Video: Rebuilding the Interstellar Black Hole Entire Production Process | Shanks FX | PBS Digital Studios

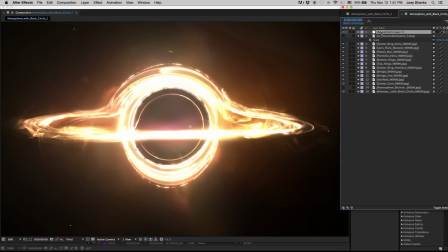1594s
and we could even throw kind of like a wiggle option for The exposure or brightness so it has kind of a pulsating look and feel to it if we wanted to but for right now that's pretty good so we're gonna add another universe filter
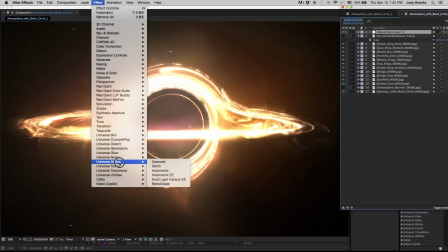1608s
we're gonna use the carousel and these are really
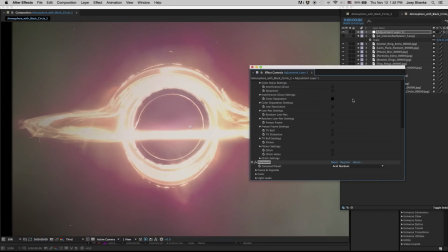1613s
cool we're kind of using just the certain elements of these filters which is why
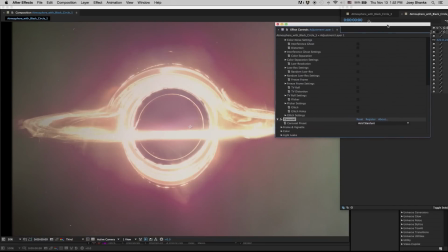1617s
these filters are so great because you you have a lot of options on choosing a
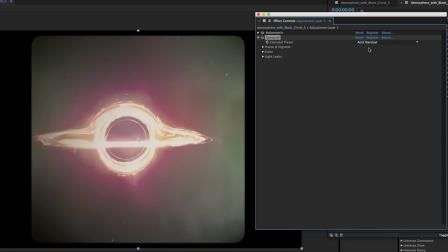1622s
look that's right for you we're going to use the strawberry lemonade
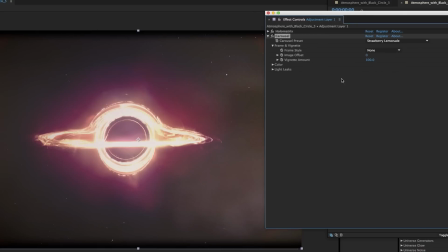1627s
preset no frame on it so it's gonna apply it to the entire image and let's set the vignette amount to 22 and what I did for my color and I brought the color
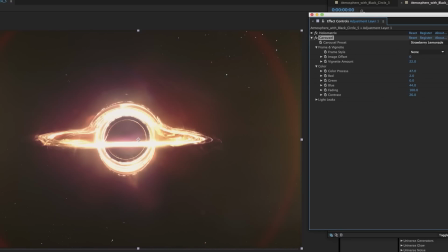1640s
down a lot actually we're just trying to pull a few of these elements into our comp
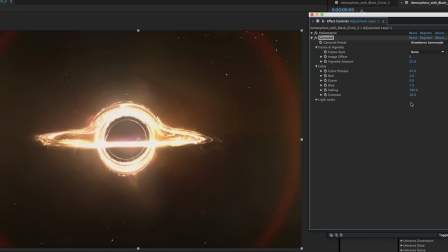1645s
no green and then we're gonna have our contrast bump up our contrast a little bit and they're fading down to zero turn this off so that just adds a little bit more atmosphere to the shot.
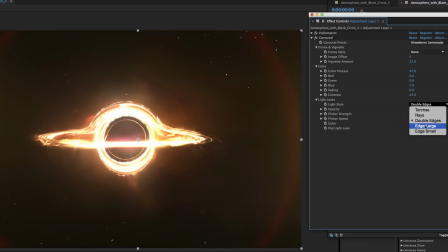1663s
Now we're going to go to our light leak and we're going to make this light style edge large and I brought it the opacity down a little bit.
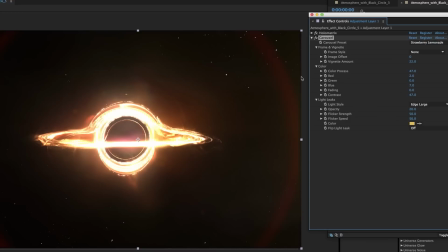1674s
Flicker strength 50. So yeah this is going to add a little bit of some edge elements where you feel maybe like there's another sun or there's some kind of solar flares that are coming like hitting the edge of the camera.
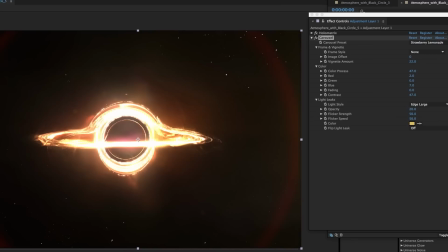1687s
Just adds a bit more life and energy to it. Let's change this color to match more of our orange in the shot. So that's just with the carousel and that's with the holo matrix. Okay and then we're going to use one more universe filter.
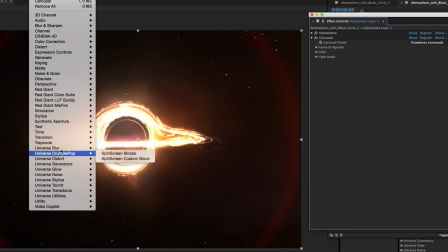1703s
We're going to use the masked blur filter and the universe blur.
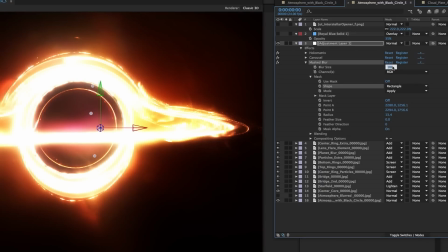1710s
Change a few settings here. We're going to change this to 25 for the blur size.
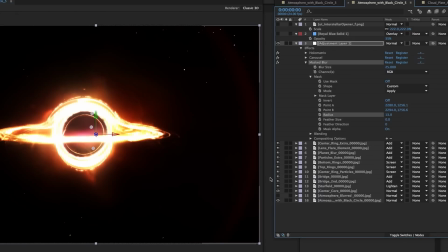1719s
let's bring the radius down a little bit now you can see that really takes a lot of that orange out of out of the shot we don't want all of that orange lost so what we're going to do with our adjustment layer here is we're going to change the blending mode to screen
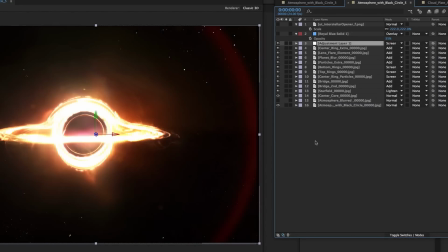1737s
and there that brings brings
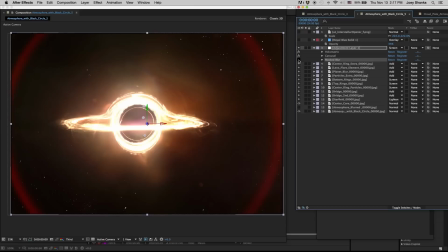1742s
our orange back but it doesn't make it too overwhelming so I think that I think all three really
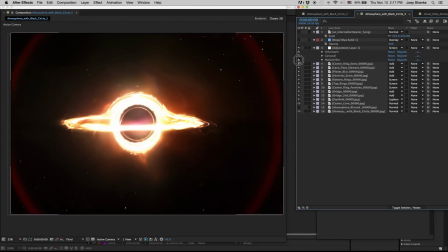1748s
do a good job in helping enhance the shot.
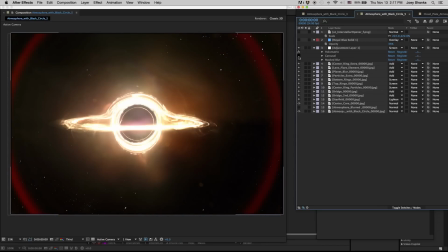1754s
So hollow matrix, carousel, mass blur.
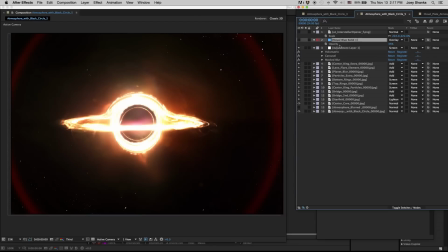1760s
And then we're going to add that, we're going to add a little bit of a blue solid on top and we're going to overlay it
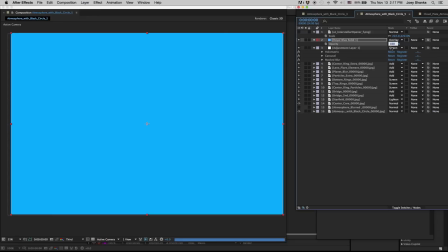1768s
and set it to like 35 for opacity.
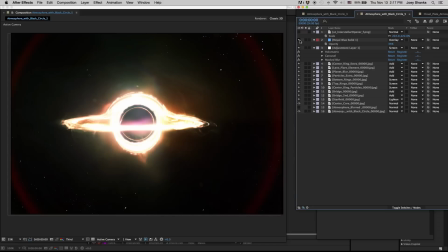1775s
So it just cools it off just a little bit.
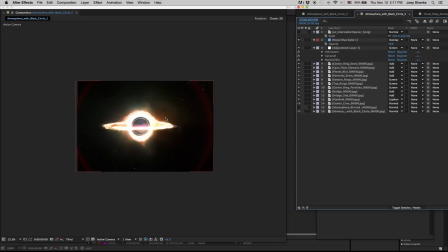1778s
So that is how I achieved our still singular image of the black hole.
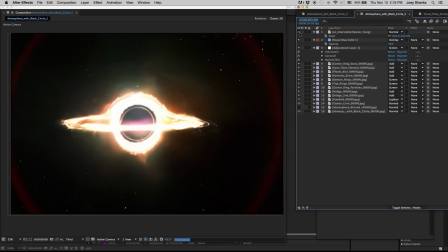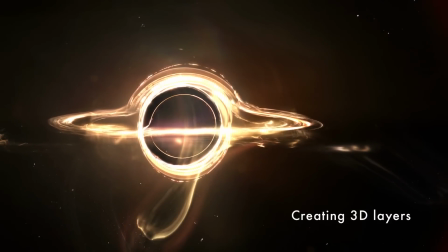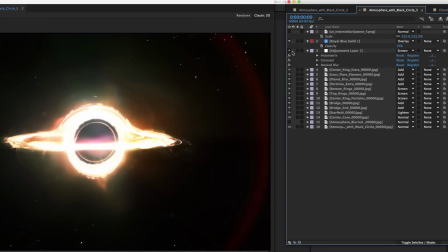1795s
So let's now turn these into 3D layers. So for right now, I'm just going to turn off those adjustments I made.
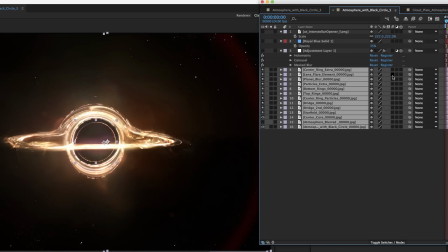1802s
Turn all of these layers into 3D layers by clicking this box here. And we need to make a new camera.